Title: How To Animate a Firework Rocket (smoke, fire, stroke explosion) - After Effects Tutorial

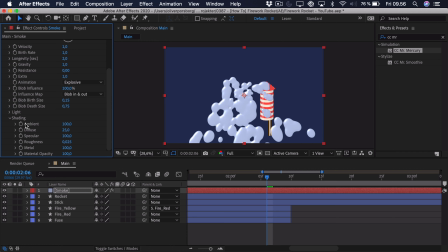[12:25]
The ambient is sort of just the light all around. So if this is at 100, it will just retain the same color. So if you can see, if we drag this out, it gets lighter. If we drag it down, it gets darker. But the diffuse and specular, that's what we want at 0, because that's really what's creating the reflections.
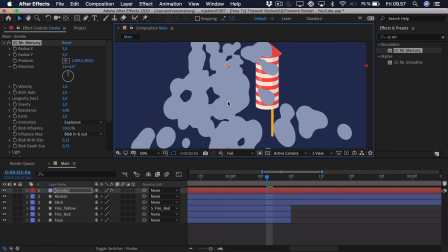[12:42]
So this looks a bit like liquid, and we don't really want that. So we can go ahead and change some of these settings. First of all, we can go ahead and change the birth size and the death size. So with smoke, we want it to be biggest at the start, and then it sort of has to disappear, so it has to go to 0.
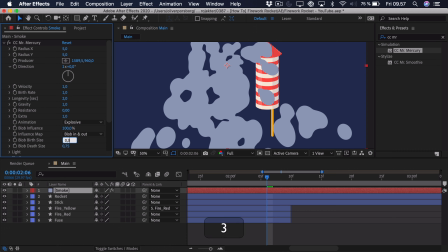[12:59]
Therefore, we can set the birth size to around 0.3, and we can set the death size to 0. So you can see as it gets further away, it sort of disappears. Now we can select the producer and just set it to the bottom of the rocket here,
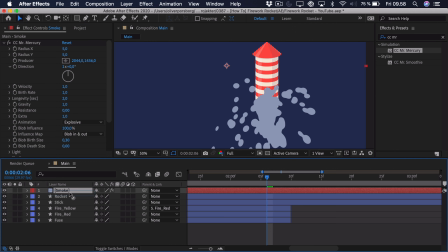[13:14]
so it actually goes out from the right place, and just drag the smoke underneath everything actually. And here we want to look at all of these settings. So the velocity is sort of the speed it moves outwards. Now we want it to follow the rocket, but we don't want it to shoot out that much.
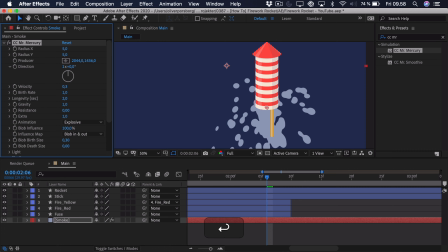[13:33]
So we can actually set the velocity to something like 0.3. So you can see it stays sort of within the rocket, doesn't move that far. Then we can change the longevity. And this is really for how long the particle stays there.
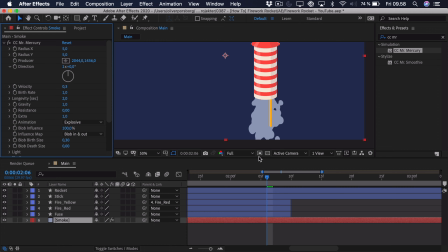[13:47]
So 2 seconds is way too long. You can see it goes down too far. So we can change that to 0.8. So as you can see, it doesn't stay for so long. And then we don't want gravity to affect this, because that will just drag it down, and we just want it to follow the rocket.
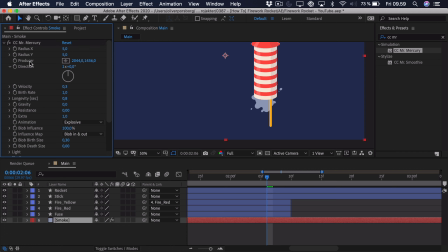[14:02]
So all we really want to do now is animate the producer. So that's the position of this sort of particle simulator. And then we want to animate the birth rate. So that's how many particles are born each second. Now we'll go to the point just before the rocket takes off, so right around here.
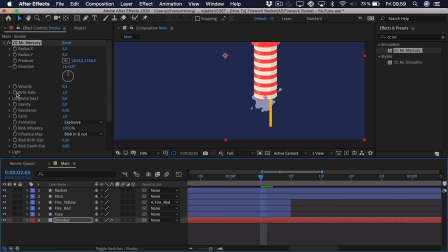[14:22]
We can add a keyframe to the birth rate. Press U to see it down here. We just want it at 0 at first. Go to the point where it fires.
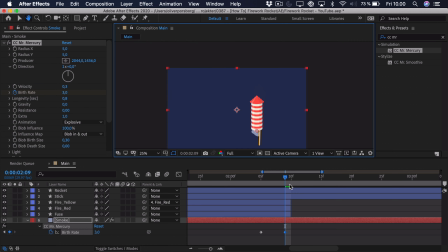[14:32]
We can set it to around 3. And then we can just see, go to the point where it sort of disappears up here and set it to 0 again. So that way we just tell After Effects to start creating particles here and then stop as it's all the way out here.
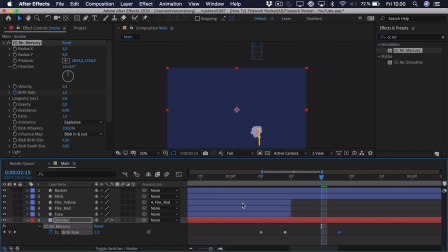[14:48]
So we drag that out a bit. Now we want to animate the producer, and we actually first of all want to look at the rocket. So take the rocket and press U. Here we can see that the rocket is flying from this point to this point, and that's sort of the interval that we want to animate the producer in.
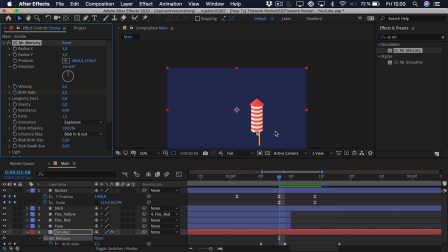[15:05]
So we click on CC Mr. Mercury, so we can actually see that producer right here. We add a keyframe to it, go to the end of that animation, and we just want to drag it up with the rocket right around here. And we also want to sort of make similar easing, so we press U to see every keyframe,
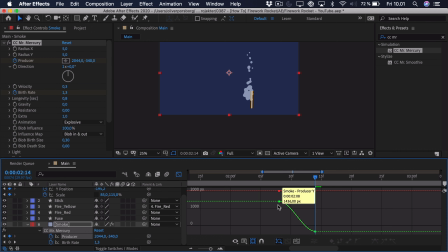[15:25]
press F9 to ease it, and here you could see that we have the producer right here, and we can't work with the value graph because the position isn't split up into X and Y. So select the speed graph, so we know we want it to be fastest at the end,
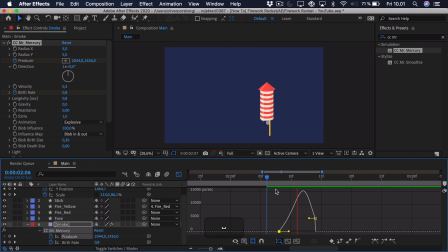[15:40]
so drag that up, and just a bit of easing at the start. So as you can see, we have this smoke animation, which looks great. And we can go ahead and adjust all of these settings if we'd like. You can see maybe we want a bit more smoke here, and maybe we just want it to be closer to the rocket.
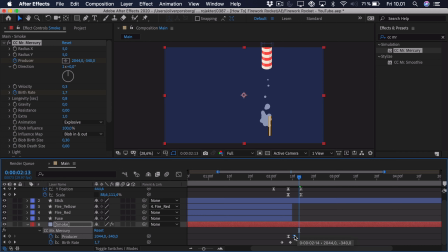[15:58]
We just drag this keyframe in a bit to actually make it follow. And you can just sort of see these particles appearing, these sort of circles, and then disappearing. And of course, you can change the birth rate. So if you want more particles, you can set it to a higher birth rate.
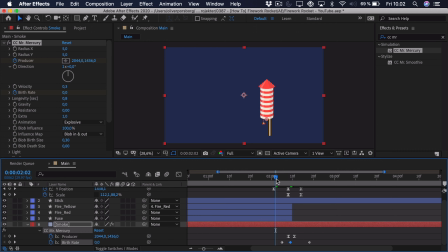[16:16]
Or if you want less, you can just sort of decrease it. So you can see maybe we want a bit more buildup of the smoke here at the start before the rocket takes off. So we can just drag these keyframes a bit back. So you can see it sort of builds up here, gets ready to launch, and then takes off.